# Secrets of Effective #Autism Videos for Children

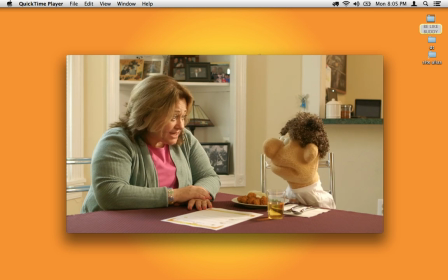8:15 You have to earn a few more stars before you get up. Next, you have to eat.
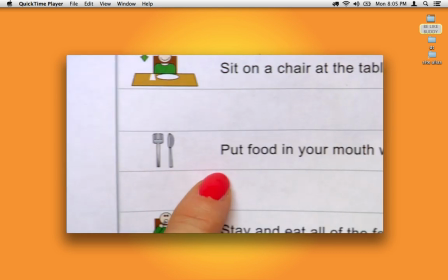8:23 Well, let's check your schedule. Put food in your mouth with a fork or a spoon.
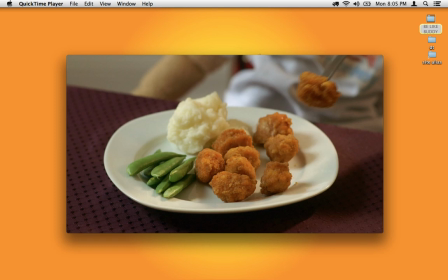8:34 So again, a very specific line there, put food in your mouth with a fork or a spoon, because the word eat can be overused and can mean very different things. It could mean, it could just eat dinner, it means eating the whole thing. Or, I want you to eat.
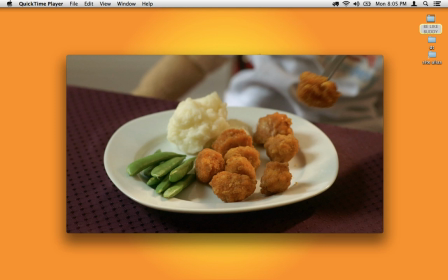8:50 It's time to go eat. is usually reserved for the whole meal. You want to be very specific about what you want the child to do. And so we could have used take a bite, take a bite, keep taking bites until it's all gone. But we also wanted to get the use of the utensils in there.
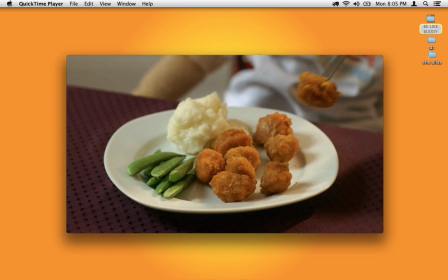9:06 Another thing that you're looking at right now is the range of foods that we've supplied. There's a crunchy food, there is a rubbery, chewy food in the beans, and then there's a soft food in the potatoes. And sometimes it is not the taste of the food but the texture of the food that's a real barrier.
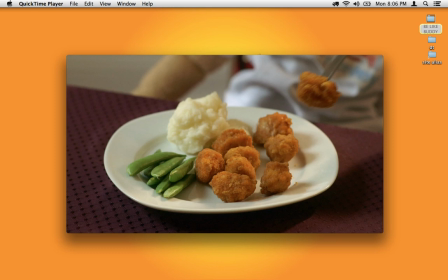9:22 Ideally we would have had a wet food here like a peach or a pear or something like that, but we have a felt puppet.
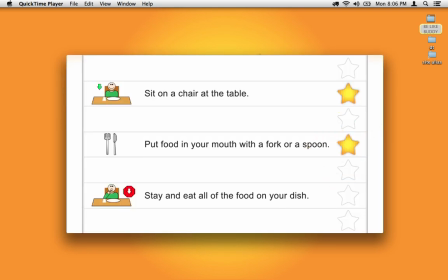9:33 Good choice, buddy. You've earned another star. Put food in your mouth with a fork or a spoon.
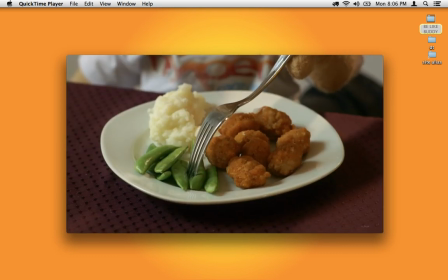9:42 Now keep going until you've finished all the food on your plate and you'll learn your next star.
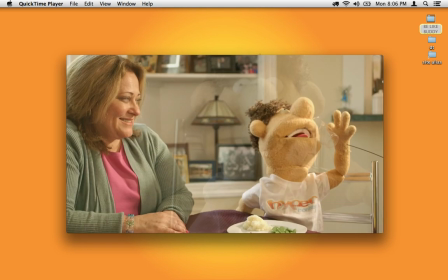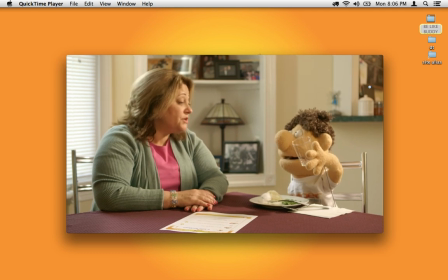9:53 Buddy, if you want more, you say, may I have some juice, please?
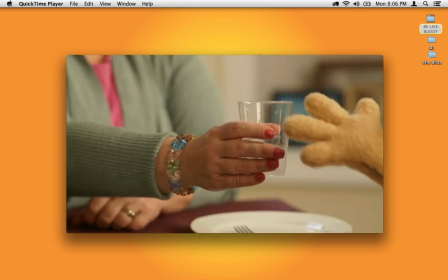9:59 Juice, please. Good enough.
And again, in that little interaction, the child might not be able to say the whole request. It might be able to mentally image the whole request in his or her mind, but not be able, because of dyspraxia of speech or apraxia of speech or some other challenge, might not be able to get the whole request out there.
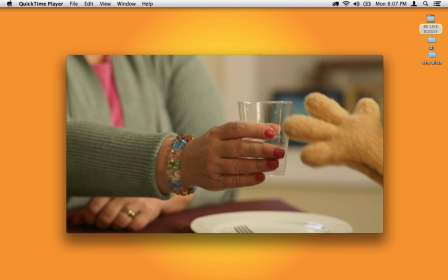10:19 So she's saying he didn't just hold up his cup and leave it out there. He actually made the attempt to say more, please. And that was enough that he would be successful in life if he did that.
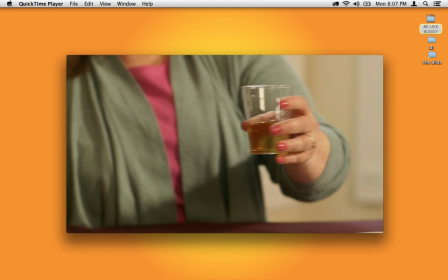10:35 And here's your juice, buddy. You're doing great, buddy.
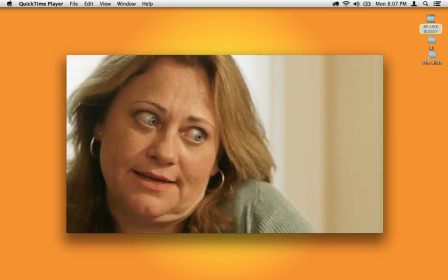10:41 Buddy.
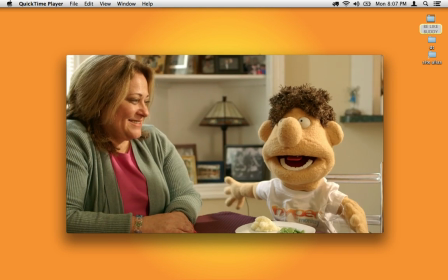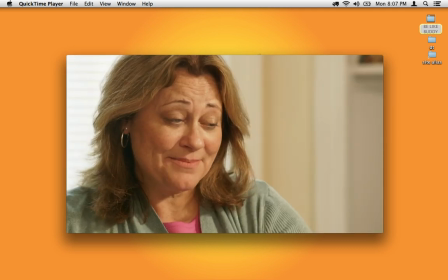10:47 Buddy. That's why we have a napkin. To wipe our face and hands.
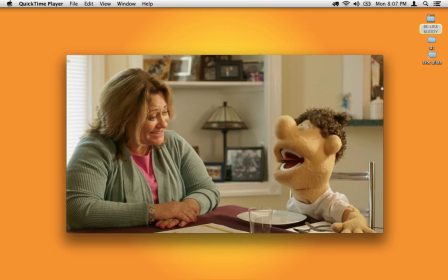10:55 good job you're doing it all by yourself all done wow you must have been really
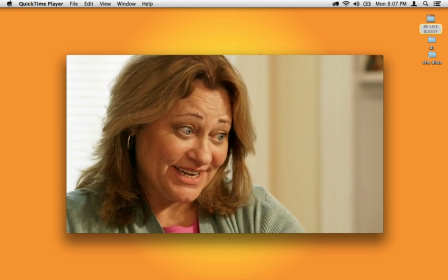11:04 hungry again she's bringing back in his actions and to his body so you're saying you must have been hungry that's why you ate so much it's a little bit of a time delay but she did it up front too with the um your stomach growling that means it's time to go eat so the next time you experience that go and eat or prompt for some eating.
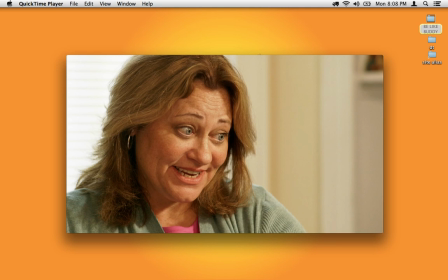11:23 Here again, she's tying in that mind-body connection.
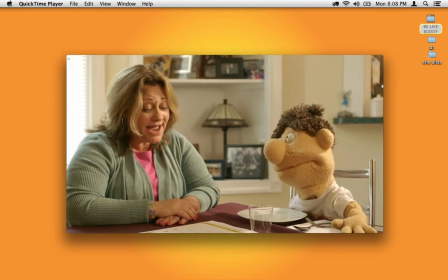11:26 And by finishing everything on your plate, you've earned another star.
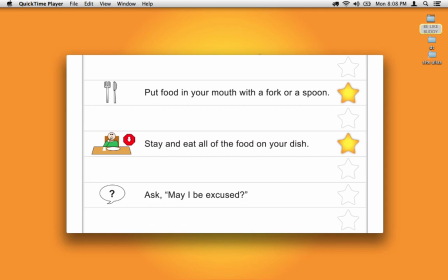11:33 Stay and eat all of the food on your dish. Hyper Monkey?
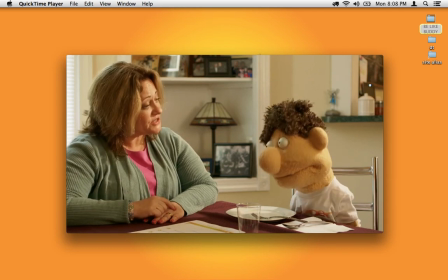11:39 Well, let's see. You've earned three stars out of four. There's only one more left.
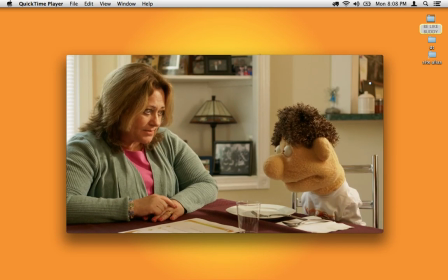11:45 When you're all done and you want to get up, You say, may? May I be excused? Absolutely.
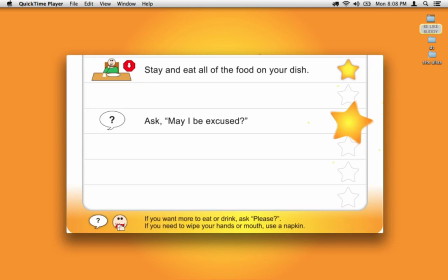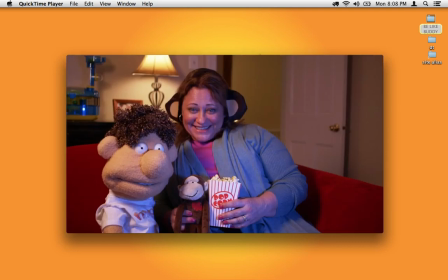There's something I want to point out here that I didn't point out throughout the rest of the show, because we're now listening to the sound effects for Hyper Monkey, the show that Buddy was working for,
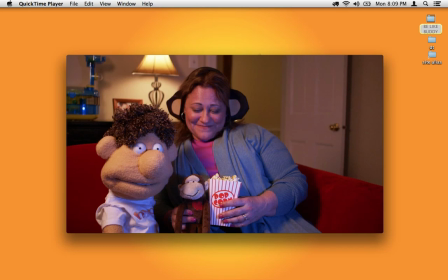12:16 is that in thinking back or replaying the video, you're not going to hear a lot of room tone.